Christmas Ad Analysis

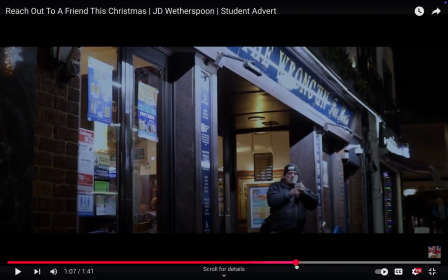4:06 Now, to be honest, skipping back, this guy with the cigarette in his mouth, we didn't get a consent form for him. He probably doesn't want to be in this advert, which I do apologise for, but it's out there now.
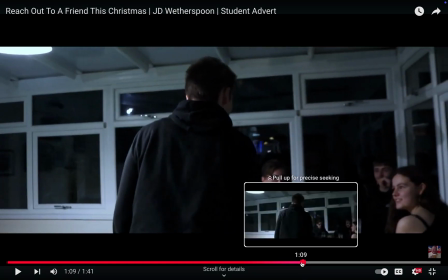4:19 You can see the scene where he goes into the Fox now, and I'd like to point out a detail. For this whole ad so far, I was very careful in the edit to make sure that the colours were blue. I set the temperature down about 30, 45 in every scene to make it very blue.
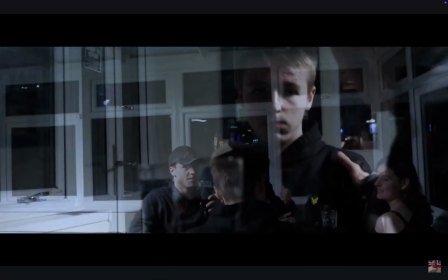4:37 It's a reflection of Scott's mind. You can see it in the advert. His mind, he is blue.
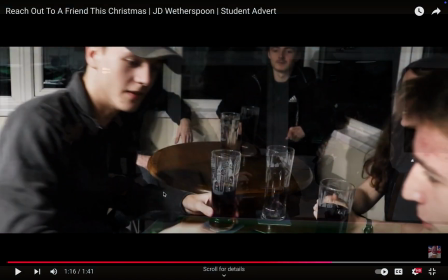4:42 He is sad. And this scene was originally supposed to have dialogue. There was supposed to be lots of talking, and that was going to be how we did it. But once again, due to time, we've had to cut that right down into just different scenes, showing a progression through the night.
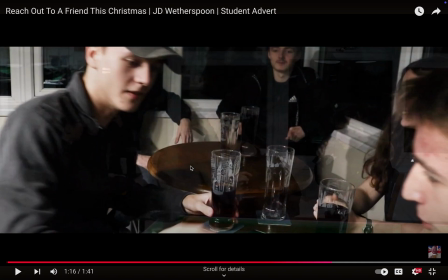4:58 And I think we've done quite well with facial expressions and actions showing how the night's progressing.
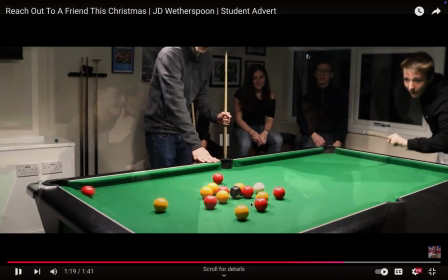5:04 You can also see colour. Every shot, do you see that? This shot here, when I skip back, blue, yeah?
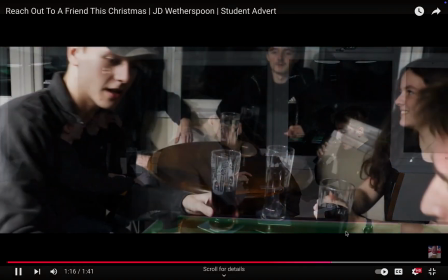5:11 Suddenly, it gets brighter and brighter and brighter. Now at Paul, warm.
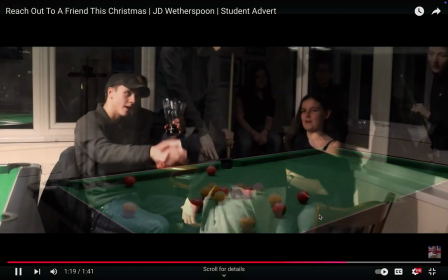5:16 The colours have gone warm, and that's a reflection on the character of Scott, saying that he has grown,
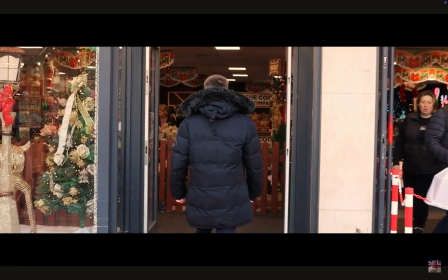5:21 he has become a warmer, kinder person, and saying goodbye.
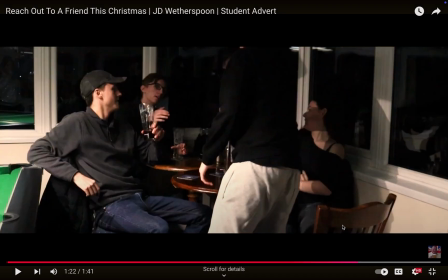5:25 He says goodbye to his new acquaintances, and then he goes off to shop at the Christmas shop. See,
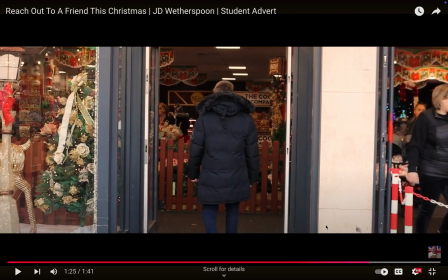5:31 this shot here, the Christmas shop scene, it was actually filmed very, very last minute. So, unfortunately, we did not have our main camera person or mic person. So I had to get another friend from the college to help out.
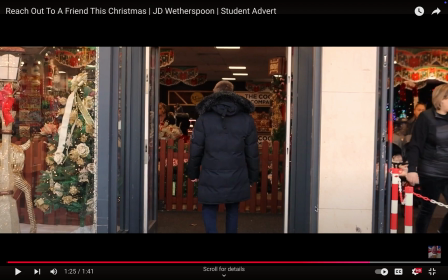5:45 She recorded this scene just very quickly so that we'd have this for continuity.
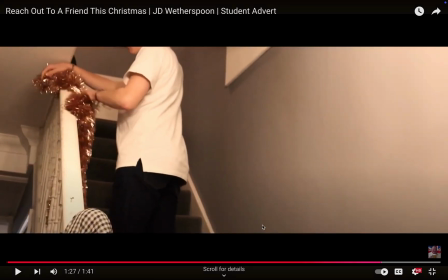5:52 He goes in the Christmas shop, of course. He comes out, he starts decorating his home.
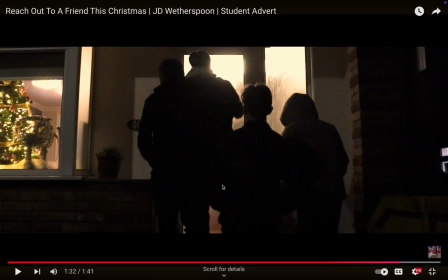5:57 The colour's very warm. He's getting in a Christmas spirit. And then you see the silhouettes of the 4 people he saw at the pub that day.
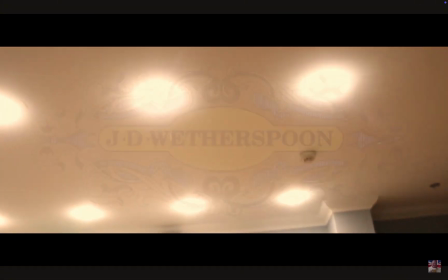6:04 He's got his friends. Bam. Cheers. JD Wetherspoons, bringing people together over the Christmas season.
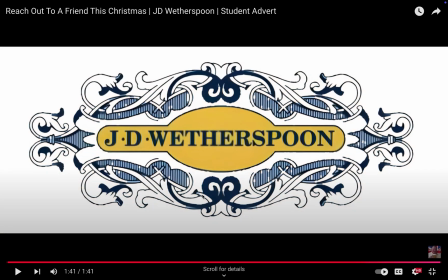6:11 So that is kind of my brief overview, run through and just talking through it.
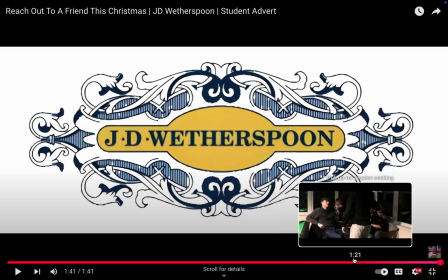6:18 I'm going to go in more detail about some bits. This is the bit about what I have contributed.
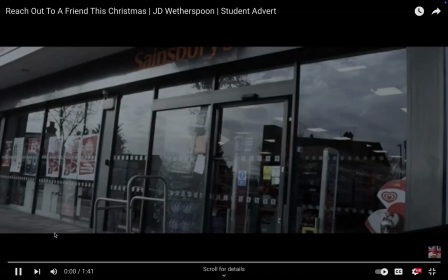6:24 So of course, for these scenes, the walking ones, I was the actor for it.
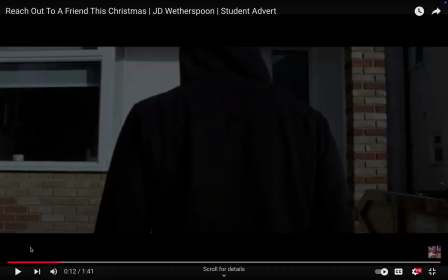6:30 I did ask for this shot specifically because I thought that walking shot was really nice,
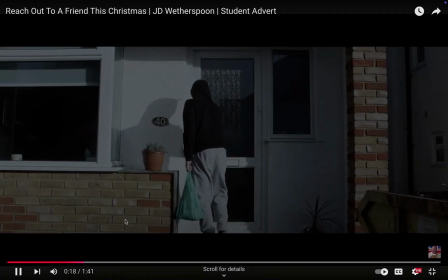6:36 and this shot from across the road, which we're about to see here, this was my original vision for the shot.
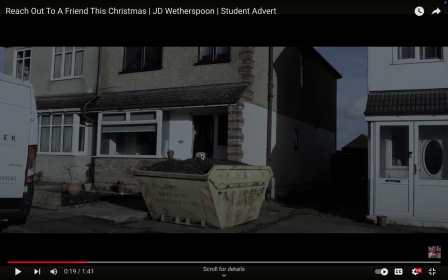6:43 If you see in the script, was the original plan, was to have it diagonally facing in, so you felt a disconnect. But while making it, we realised that we wanted the viewer to feel close to Scott.
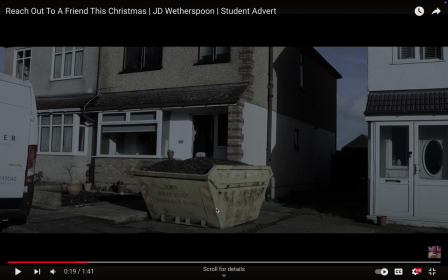7:00 We wanted the viewer to sympathise, empathise, and really feel his position, because our target audience is pretty much working class males. And of course the ad's for everyone, but we thought the brand Wetherspoons, what do you think about working class men?
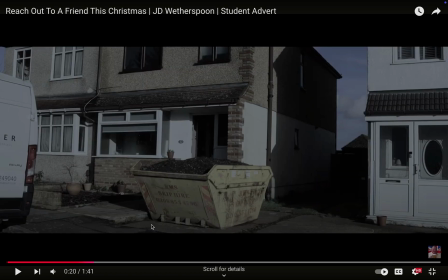7:19 Cheap, cheerful food and drink. That's the brand we was promoting, and that's our demographic we was advertising to.
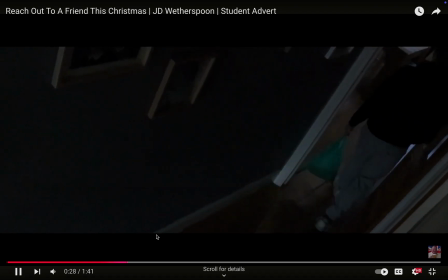7:26 We went, during this time, money is tight, people don't have much.
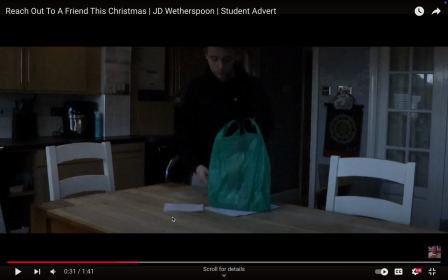7:31 What can bring people together? Friendship, you know? You can't afford a big day out, you can't afford to do tons. Go to the pub with your friends, spend time with friends. And we strayed away from that stereotype of family Christmas and showed friendship,
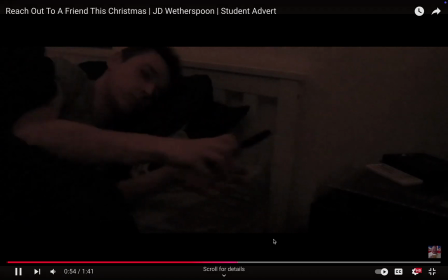7:49 because for some people, their friends are closer to them than their family. Their friends are their family.
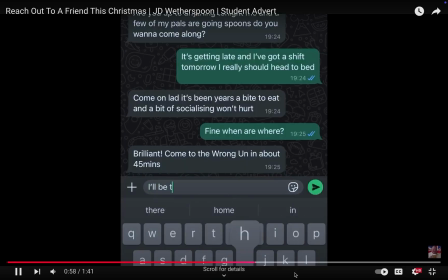7:54 And we really wanted to get that across.
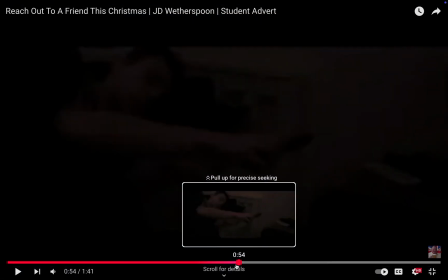7:58 So, fleshing up on this scene, this was an absolute pain to do.
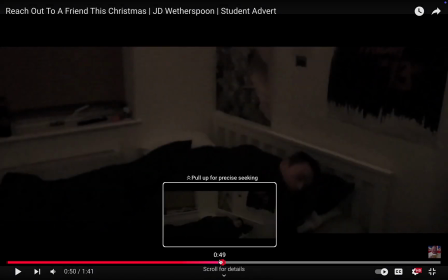8:05 Because the thing is, our tripod did not go this high at the start scene when he's walking through.